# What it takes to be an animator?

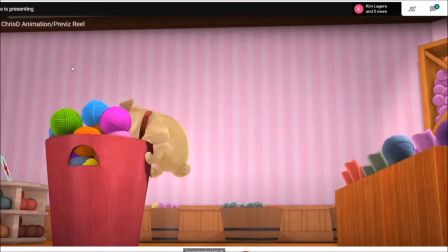I get to, because the deadlines are so tight with TV shows, you don't want to have to sit there and mess with the camera.
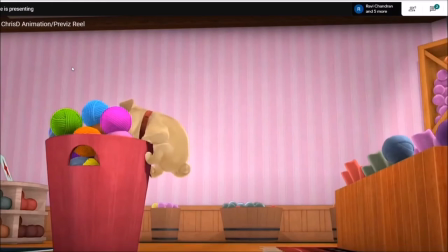You just want to spend all that time on your animation. And especially when you're not insanely fast at animating, you will have to get to a point where you just have to let a shot go. You'd say, this is the time I got for the shot.
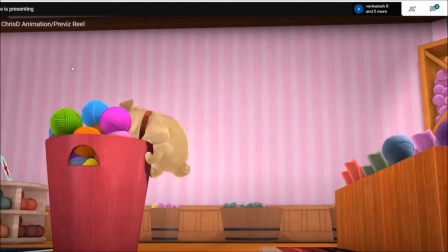This is all the budget and the production time allows that's scheduled for it, and it's time to move on. My grandmother was a painter, and she said basically the same thing.
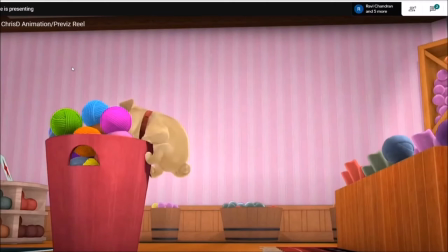She used to spend about a month on each painting, and she said, you could spend forever on a painting, but sometimes you just have to let it go and move on to the next project.
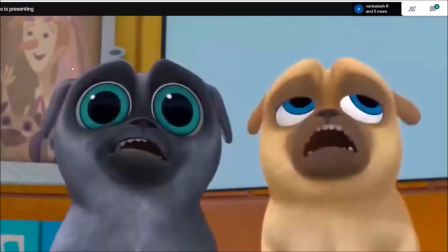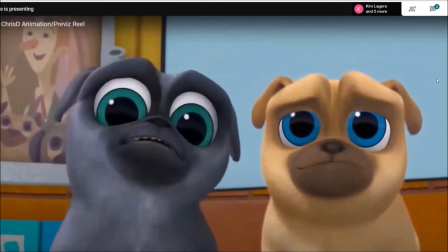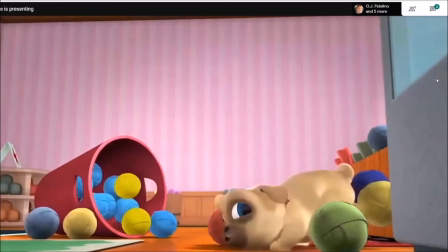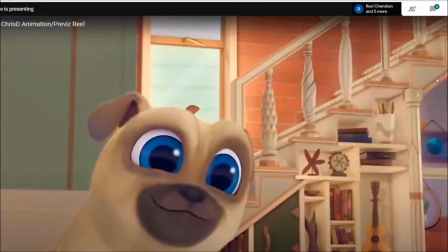So this shot here, this is something I did in the show a lot.
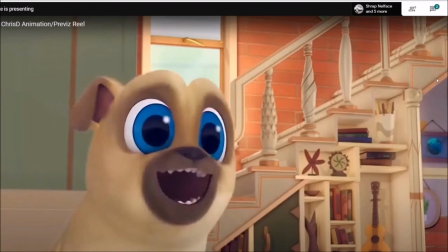Basically, I consider there's three main points of acting in a character. I don't know if I got this from someone or if this is a rule I made up myself, but I consider there's acting on the body, acting on the face, and acting on the hands. And when you're drawing, especially
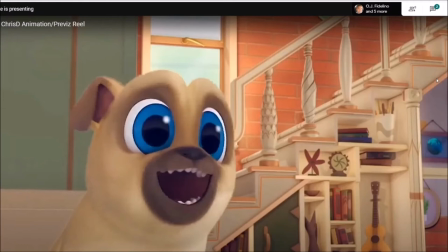traditional animation, I wish I saw more of it in 3D. Some of the good at 3D animators do it, is they always use a line of action in the body. It's mostly either a C curve or an S curve. And one thing I loved doing with these characters is I would push the face to have that C curve or S curve too.
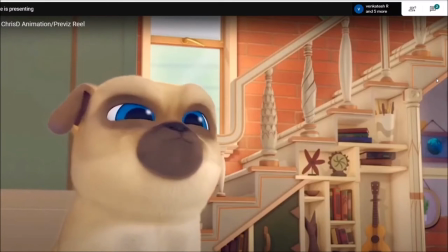So you could do like a big squash in here, right? Everything coming in, the eyes are squashing in, the mouth is squashing in. And then at the same time, or you could vary the timing a bit, it's up to you.
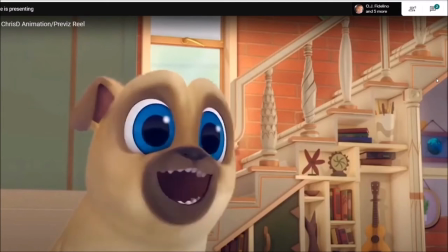I go off and draw like a C curve to the left here with the face.
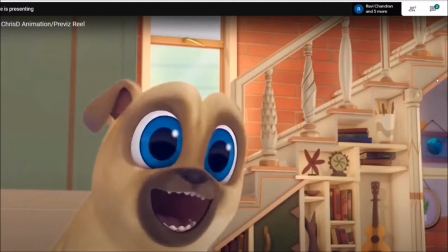If I left it straight up and down, it's like drawing a character in a T pose. Your character will be drawn straight up and down.
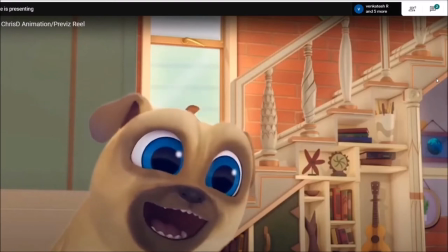It's always nice to have that bit of a slant in there. I don't know why, but this is just, I guess, the appeal principle. I'm trying to keep that a little bit of a slant. You could even have that slant carry through the body.
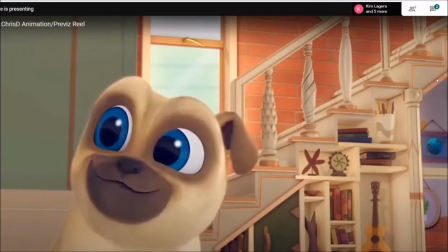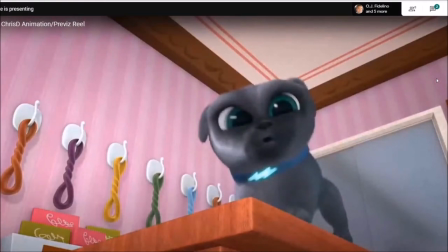basically just reacting.
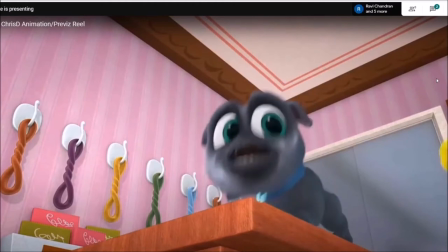Instead of having the character stand still talking, I have him reacting to the balls that are being thrown up at him.
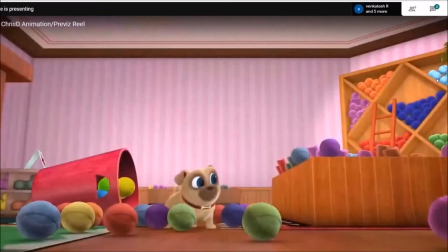Sometimes it's fun to push the timing. Obviously, you can't jump like this and pause in the air in real life for those frames, but it's a cartoon, so have some fun with it.
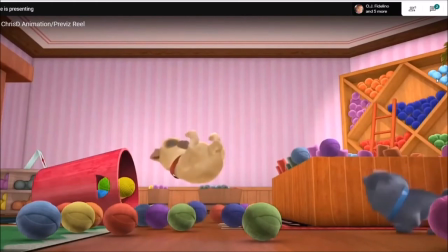This is supposed to be a fun show. Why don't, basically, when I did this, I was like, let's just exaggerate that fall. Instead of having it realistic, let's hold them up a bit and then drop them down.
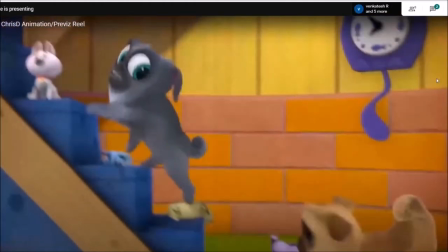One thing you'll notice with this shot is one dog is the darker colored dog.
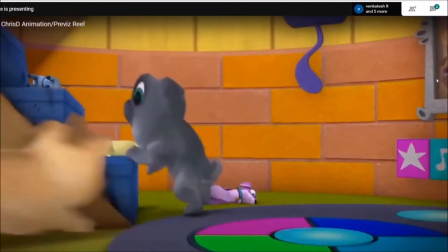He's the older brother, and he's more mature and probably a little bit more aware. The other dog
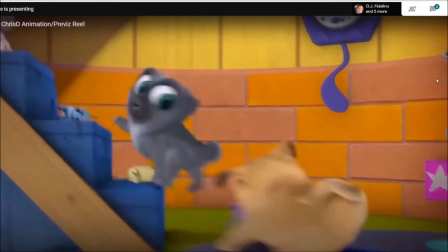is a little bit more of a space cadet and a lot more clumsy and a lot more brute force type dog.
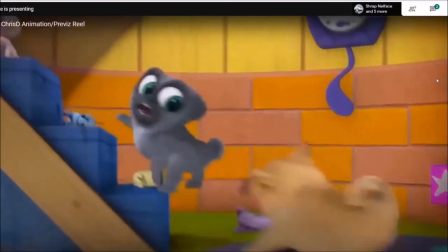So when I had the older dog come up the stairs, he comes up a little bit more careful, in control and dainty.
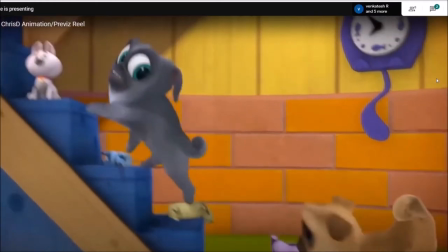So you can see like the paws just kind of like going do do do do do up. He's avoiding all the toys.
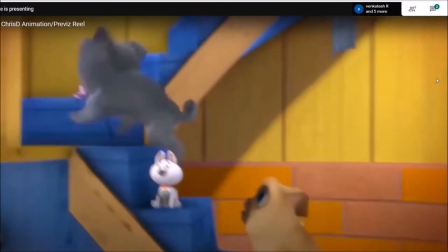And then I have the brute force dog just kind of go power through and start just knocking everything over as he comes up.
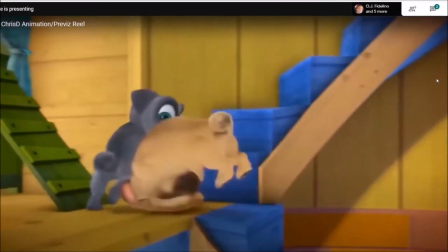And as you can see, that carries through. He rolls over his butt.
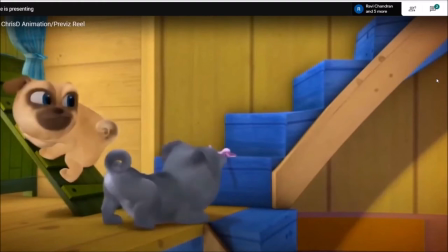And knocks him off.
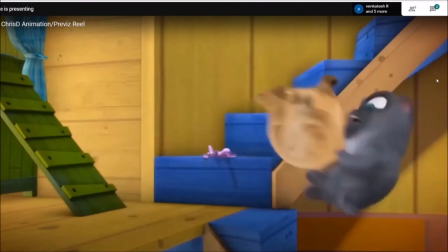I could play this back at real speed for you, just so you get an idea of it.
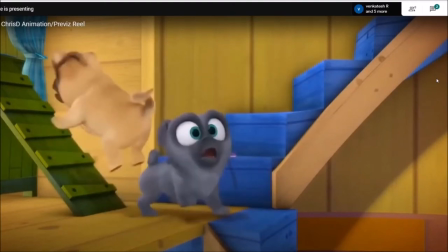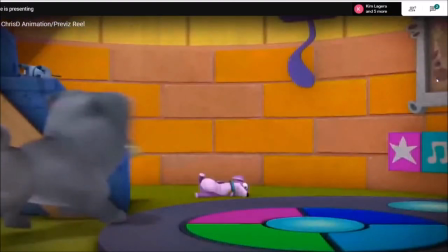Kind of butchering my demo reel by going frame by frame, but I think going frame by frame is a great way to look at animation.
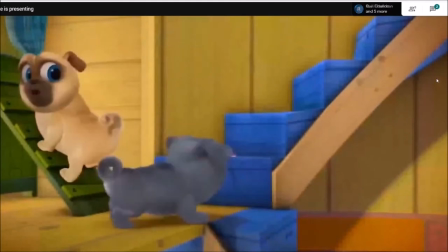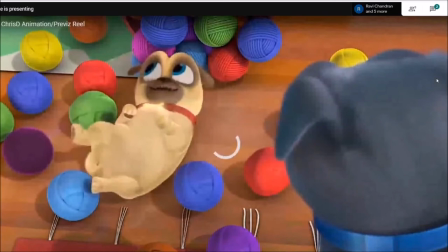So, like I said, C curves, S curves.
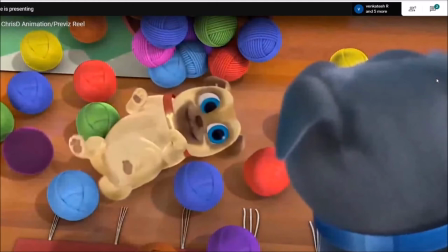Going in here, switching C curve from side to side, C curve, C curve.
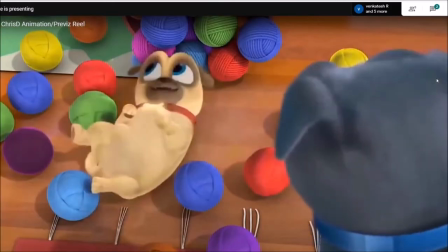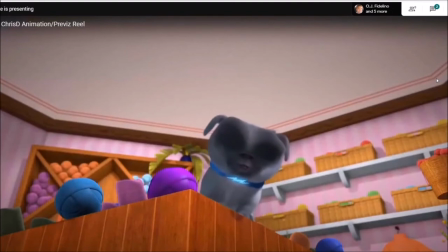So this is about taking the voice acting that he's doing. He's got a piece of dialogue he's got to deliver. And instead of having him do pose, stop, and then hit, it's always good.
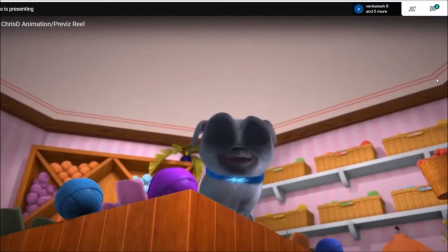Like if you really want to take your animation to the next level, try bleeding actions together. So he's talking, talking, talking, still finishing the sentence. As he's finishing the sentence, I have him hit his exaggeration point and start moving into the anticipation of hitting the ball.
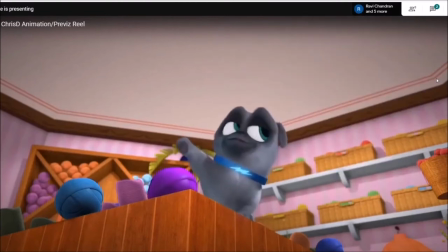I try and keep the acting in his face flowing through like it's all planned out in his mind. He doesn't have to stop, move, stop, move.
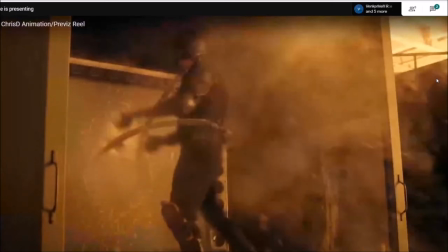Now we're going to go into VFX stuff.
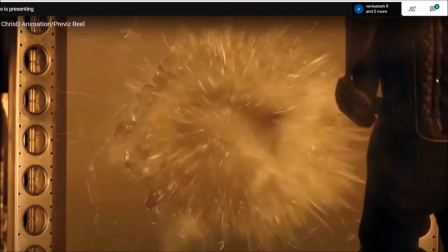I'm not sure if you guys are more interested in animation of fully animated stuff or VFX, but I kind of like them both for different reasons. This is from a show called Killjoys.
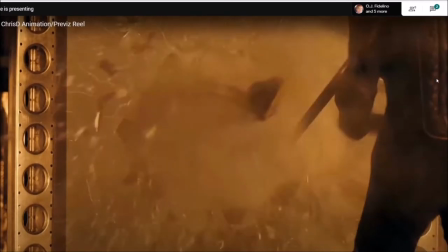Basically, this show was a lot of learning for me. This was fairly early in my VFX career. Most of my career at this point was traditional animation. I did one show, well, one and a half shows that was 3D, and then into VFX.
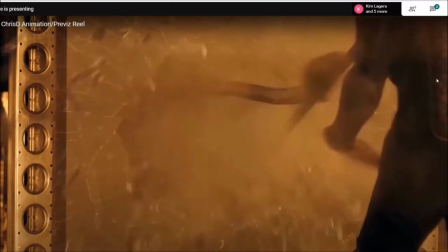And this is really what was teaching me to work with plates, which I find like I'm finally starting to understand now.
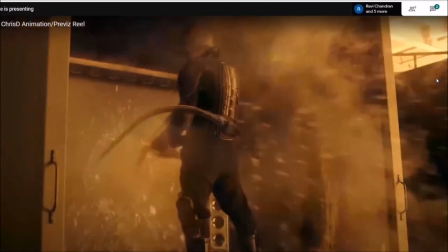So this is really taking principles of animation and bringing it over into live action, which is great.
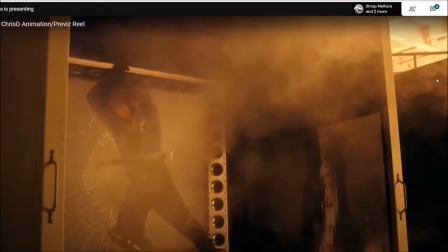So this is an alien squid creature. A lot of the principles that I use in this
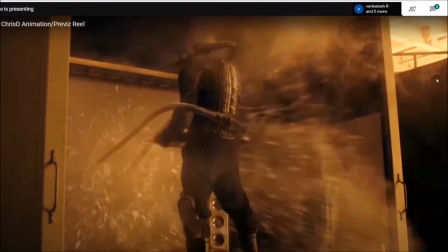tentacle is basically wave principle with overlapping action and follow through.
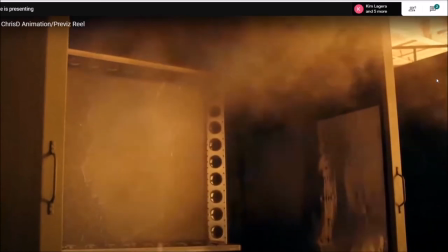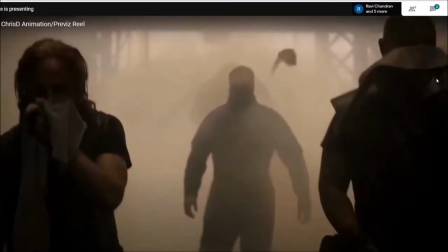The fun thing about this is when you get this shot, it's basically something they shot on set,
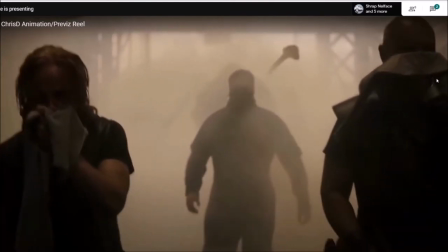and they have this stunt actor in the background attached to a wire, and they yank him
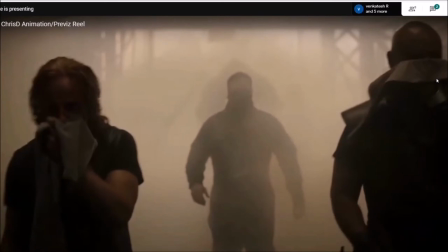backwards. So you have your timing already that you need to work with. So now you take your animation and you make your animation look like it's pulling the guy and not the wire.
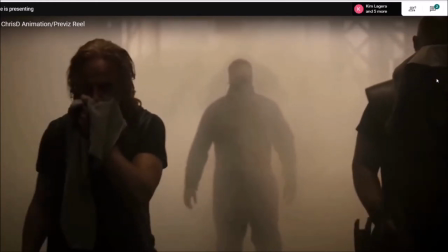His reaction is already there. You're making sure your action makes his reaction look like it's working.
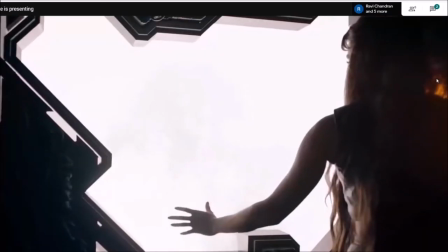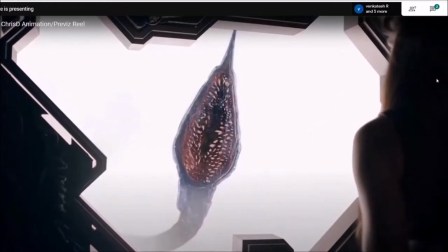And stuff like this is nice because it shows you don't always have to do something complicated and zany.
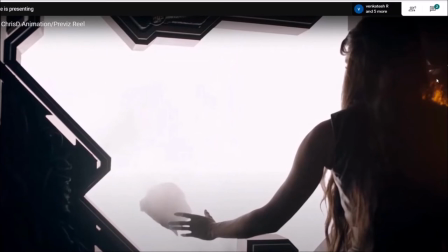A lot of times it's uncalled for and it's distracting. It breaks the illusion of the story that everyone's in. You like making when you're making your camera moves,
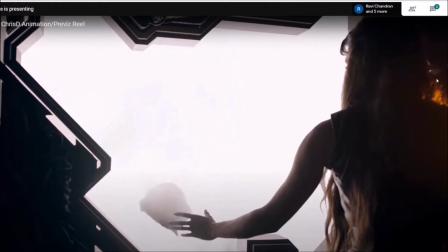and when you're an editor and you're doing your cuts, or when you're an animator and you're doing your animation, anything that pops out in your face